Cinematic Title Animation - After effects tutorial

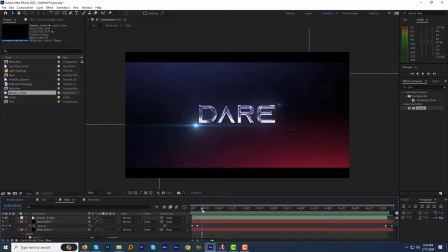Hey guys, I am Ambajit Singh from MotionMango.com. Welcome again to another very exciting tutorial. Let's take a quick look what we are going to create today.
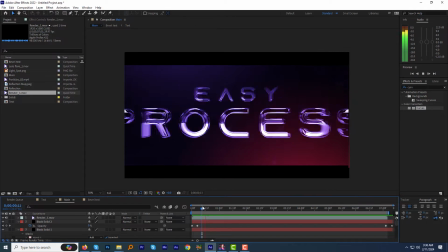We are gonna be creating this cool cinematic title animation in After Effects without using any third party plugins. You will get these all three project files as seen in the promo. Sounds good?
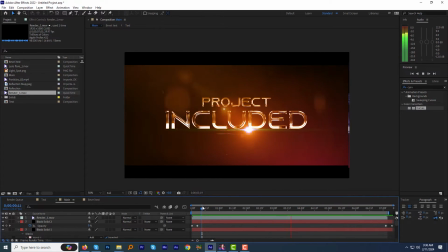So without any further ado, let's jump right into the After Effects and get started.
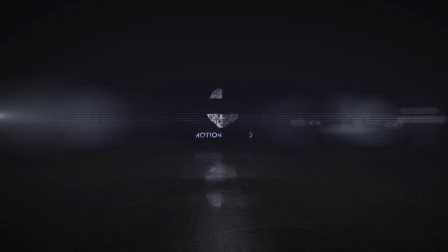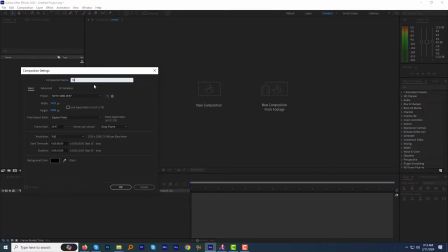Alright, create a new composition, let's call it text.
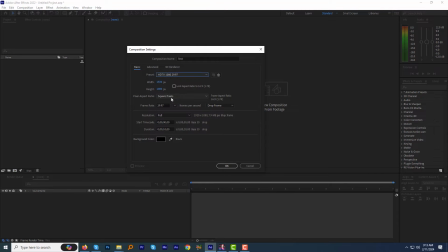I am going with htb1080 preset with default frame rate and 10 seconds duration.
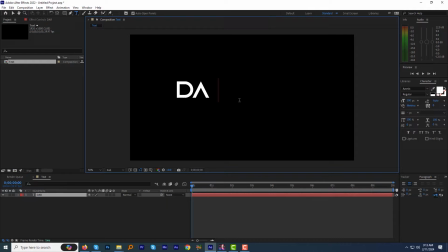Select the type tool and type the text. I am using the azonix font, link to the download is in the description below. Control double click the pan behind tool to move the anchor point to the center of the text. Align the text horizontally and vertically to the center of the screen.
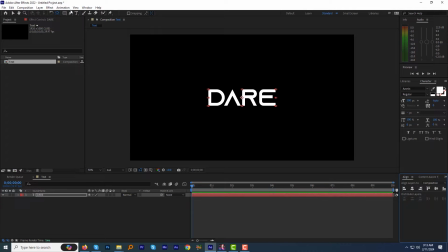If you don't see the align panel here, just go to the windows menu and click align tab. Go to the effects and preset panel and find the text effect, decrease tracking, apply it to the text layer we have.
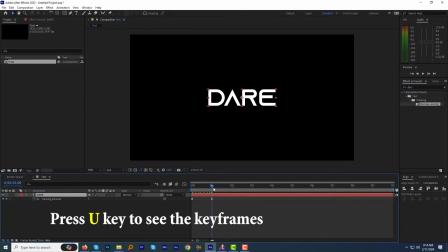Alright press the u key on the keyboard to see the keyframes we just added. We can adjust the timing of the tracking. To make it organic, click here and open the graph editor and change it something like this.
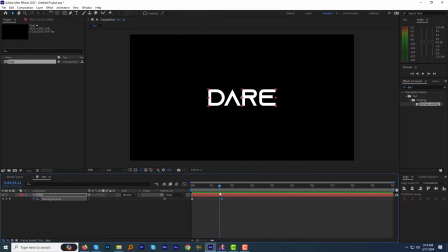It will add some anticipation to the animation. Now make this layer 3D by clicking this button over here. Press shift p to open the position properties along with the other properties. Move time frame forward and add a keyframe for the position.
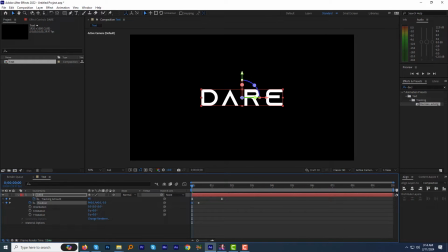Move back to the first frame and change the Z position to negative value until the text is completely out of screen.
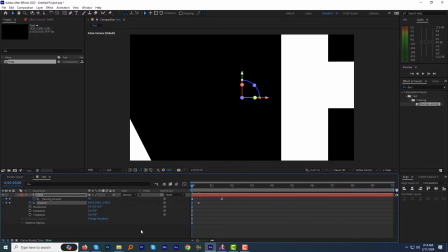In my case around minus 2600 works fine for me.
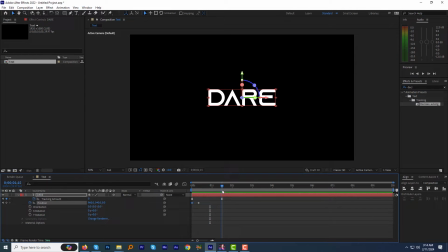Now go to the end tracking keyframe and increase the Z position a bit. So it is always kept moving. Move forward by few frames and adjust its position to a very high value creating the effect as it is moving far away out of the site.
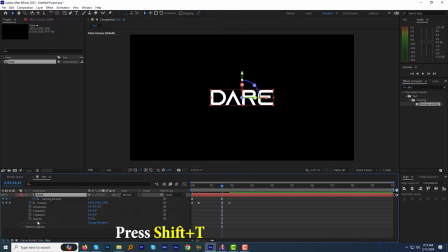Press shift t to open up the opacity value along with the other properties and animate the opacity from 100 to 0. Lets preview this. If you see the animation a little unnatural you can fix it easily.
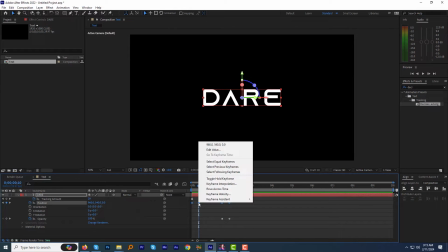Click the position tab then right click on any position keyframe and click keyframe
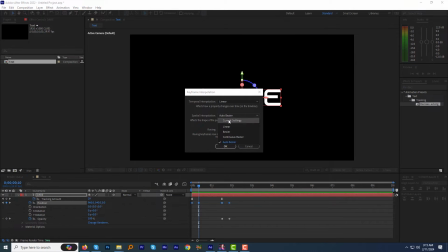interpolation and then change the autobazier to linear to make the position look organic select the second keyframe then keyframe assistant and select easy is in
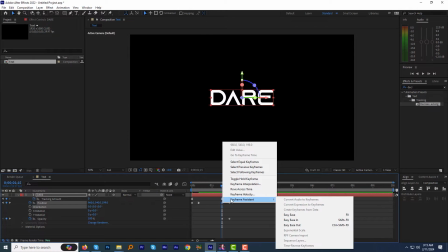now select the third keyframe and change it to easy is out next open the
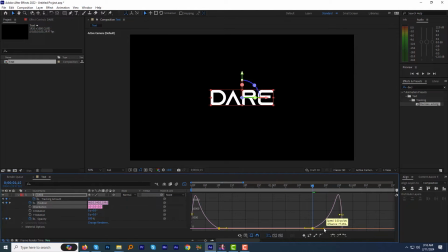graph editor and change the graph to something like this let's preview this look good alright go to the end keyframe and press alt bracket to trim the rest
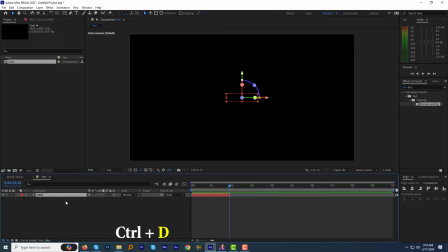of the layer ctrl D to duplicate the layer and move it to end of the first layer
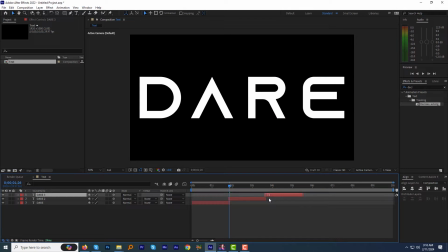duplicate a few more times and arrange the layers one after another change
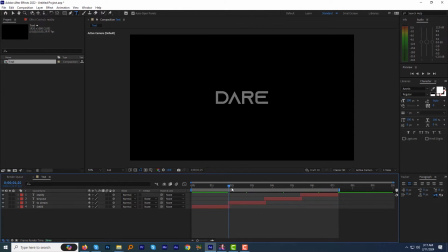the text as required for all the layers now the basic setup is ready switch the motion blur for all the layers by clicking the motion blur button here it's really important for achieving a more realistic motion effect let's preview this looks